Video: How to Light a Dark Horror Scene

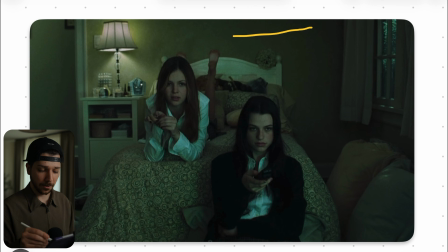249s
Maybe the bounce is enough, but what we have to take care is of, you don't want to expose them correctly. When you start to expose them correctly, you lose this feeling of this horror movie. You want everything in general, the skin on a darker exposure.
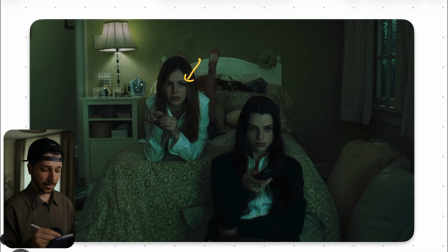264s
It really would help to sell the look of everything. Then after you've done the key light, you probably still have too much contrast. This is the moment I would use something like a sky panel or any light that has a TV mode on it just in front of them to fill in the shadows,
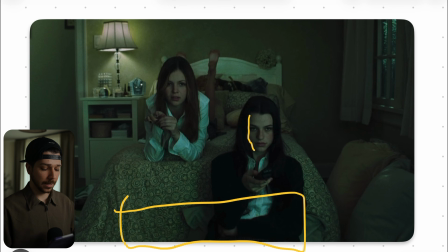280s
because you can see they're actually pretty flatly lit, but I think the light that just adds a little bit of fill is the TV light that's moving on their faces. And that's how we create a shot like this the first thing you probably notice, or the last thing, is they don't have an edge light.
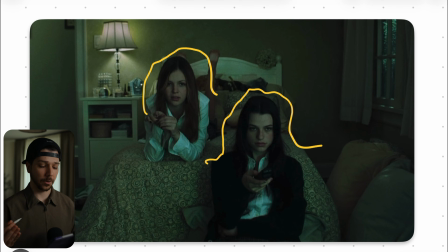295s
None of them. And you see this in nowadays movies, commercials a lot more, because it starts somehow to look a little bit artificial. When you look at your real environments, how often does it happen that I have a light here on my back?
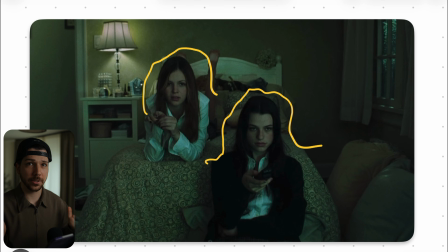307s
You rather place the person, like here in my camera, at the right position so that she has this nice silhouette with a brighter background, so we don't have to add the edge light that looks unnatural most of the time. So this is a pretty similar situation.
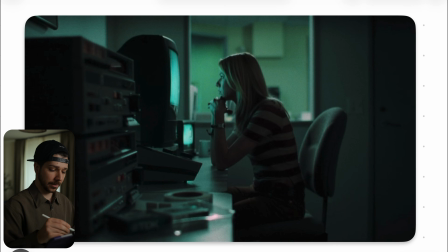321s
We are again in front of a screen, but now the screen is actually full the light source. So we boosted it completely. When it's not enough, this is an all TV. There's several techniques what you can do. Normally you can also put just MC on a screen and then paint it later out.
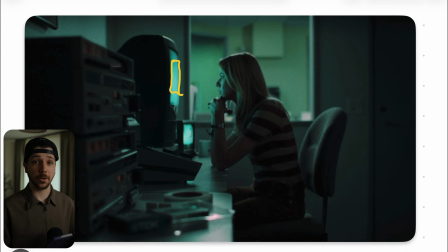337s
That's VFX work, but sometimes a lot of us have not enough budget to do something like this. So there's some help like AI nowadays. We can just copy the whole shot with motion control and then say, remove please this part of the image, or 3D track a little bit in After Effects.
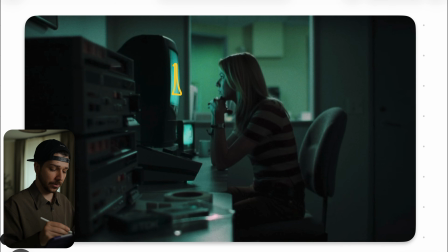355s
So there's several ways to obviously remove the slide, but because I don't think this TV had enough punch to give her so much exposure. So this is a technique you always have to keep in mind. We in movies or commercial, we paint out lights a lot because otherwise we wouldn't get the contrast and look we want.
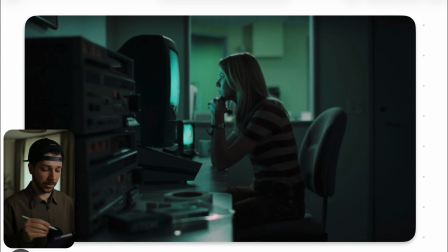372s
Then this is a very profile shot. We see her from the side. That is the reason most of the time the light should come very frontal, because lights behave like masks. When you throw them, this light goes in this direction, it starts to wrap across the whole body and face,
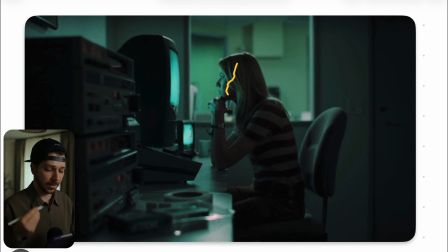388s
and that's why the light also stops here and creates this nice separation and nice contrast. Also, what they did very good here is always try to place your main character into forms, circles, triangles, rectangles.
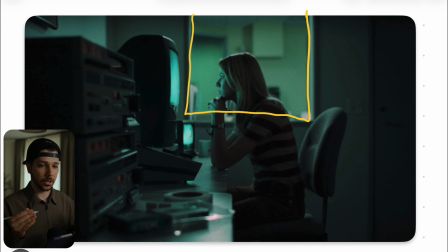402s
It really helps us frame the image a bit better, because our job is to lead the view of the audience to the right position. And with this shot, placing her in the center of the frame, then also in front of this window with leading lines from this table and this machines here on the side,
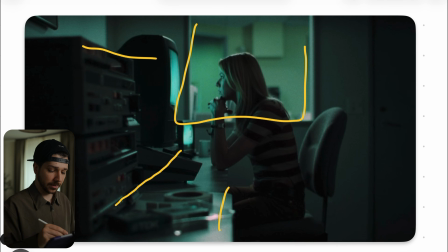419s
we have no other way to look exactly at her. Also, she's most likely in the brightest part of the image, which also helps. And here they use a technique, like I said to you before, but they done actually both. They placed her where she is very dark in front of a brighter background,
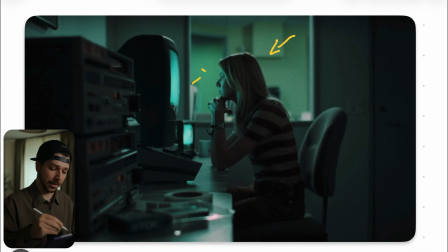435s
which helps her separate her from the background to create a more three-dimensional feeling, but they also add this very strong edge light actually.
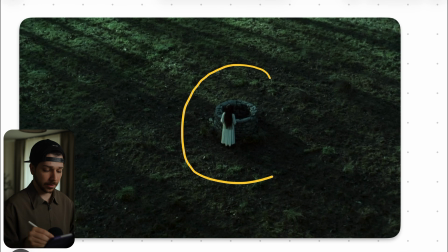443s
In this shot we have this very nice isolated person in the frame, and to create a look like this, it's actually pretty easy to do, because the first thing what I like about the shot is this isolated feel. We are very far away, we don't have trees or some irritating things here, just this, I don't know the English word, Brunnen,
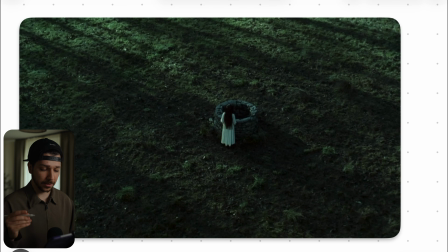464s
well, something like this. Write it down in the comments, let me know. And her going in there. And you can see we have a lot of white shadows of trees, giving this shot nice three-dimensional feeling. Also leading lines. We have our view is now again beaming into her, because she's the brightest part of the image.
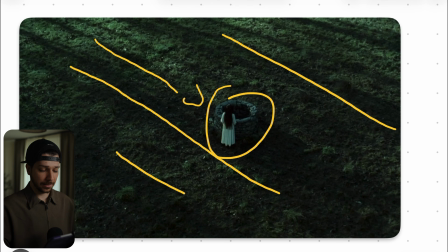482s
She's in front of a form, and we have this nice isolated feel where everything around her is just empty.
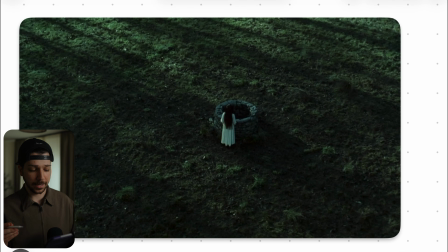489s
So how do we light a scene like this? Actually, the only thing you have to do is use some big lights, 2 M40s or something like that would be enough, and go very far away with them, very far.
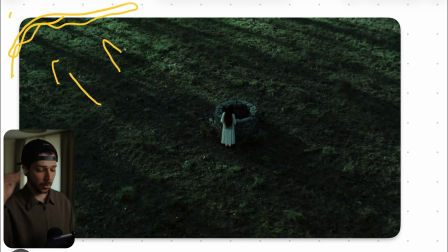499s
So when the trees are somewhere here, probably a lot further away, not in the frame,
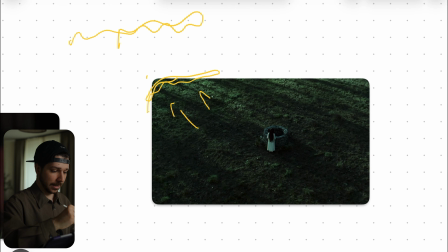504s
trees would be probably here, and then the lights should be even more farther away.
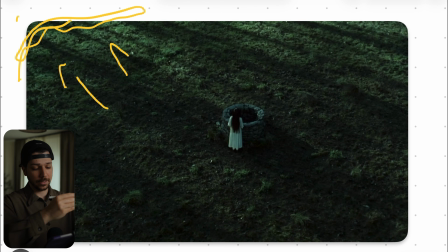509s
So, and the pretty side lids, and then you create this long shadows there. It's a night scenery, so everything else would be completely black, so you need this contrasty and white light to also enhance the ambience a little bit. Otherwise you just have completely black, bright, completely black, bright, completely black, bright.
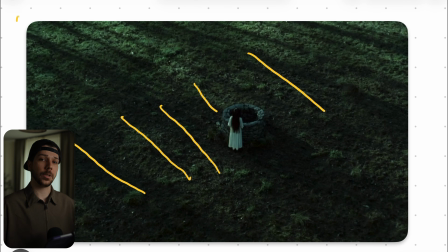526s
So you need this little bit of feathering, so that's the reason why you put your lights as far away as possible.
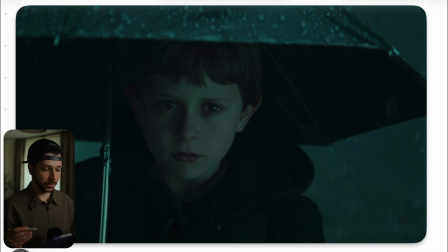531s
But at the end of the day, this is a very cool look. Then we have this outdoor situation, really nice, with the umbrella, boys under it, and overall you already noticed this video is very blue because blue-green is scary.
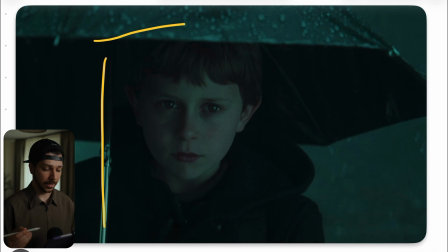544s
Very extreme color grading. A lot of movies have this, horror movies, but they gave him a really interesting exposure. When you have this dark situation like here and you're outside,
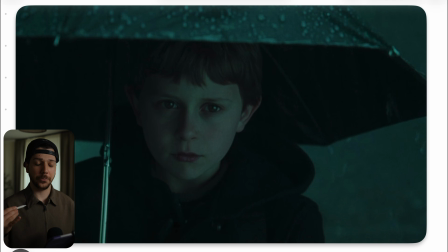558s
you're adding this kind of soft light, you get a really pleasing three-dimensional popping look, I think. But the overall mood outside has to be really dark, and then you can actually see in his face,
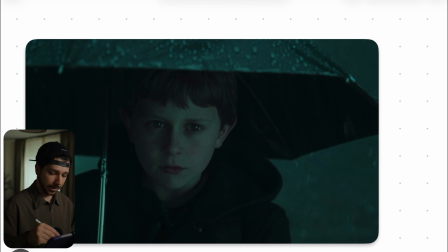570s
they probably just use something like a big light dome, 150, put it in the right position, maybe another diffusion with a frost frame in between. The reason why they do this is under the umbrella, it's very dark. So and you want to see the emotion, the feeling, the acting of the person, so you add this light.
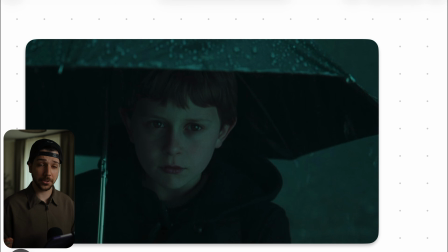589s
So this light has a very practical usage so that we can actually see emotion from the character, but also look-wise, I think it's very nice and poppy. Maybe they also added a little bit of neck on this side, or maybe in very subtle situation, this would not happen here,
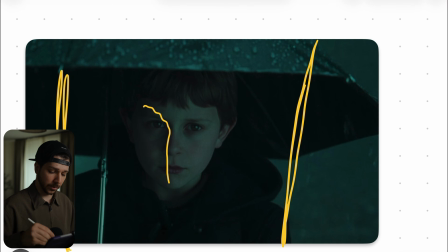606s
but the sun is very low, then you just diffuse it with a butterfly and then add a flag on the side. You would get a similar look, but we can actually see the sun is somewhere here, a pretty overcast situation. So this would not be the sun. That would be just a
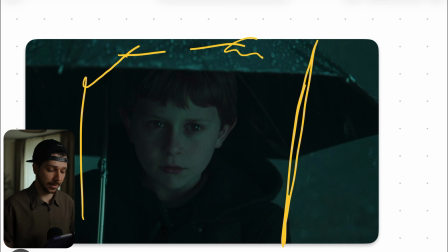623s
1200D with a light dome or something like this to just give him this nice key that his face really pops out of this umbrella. So if you enjoyed this video, I would really appreciate subscription from you. My name is Marco Bagnoli and I'll see you next time.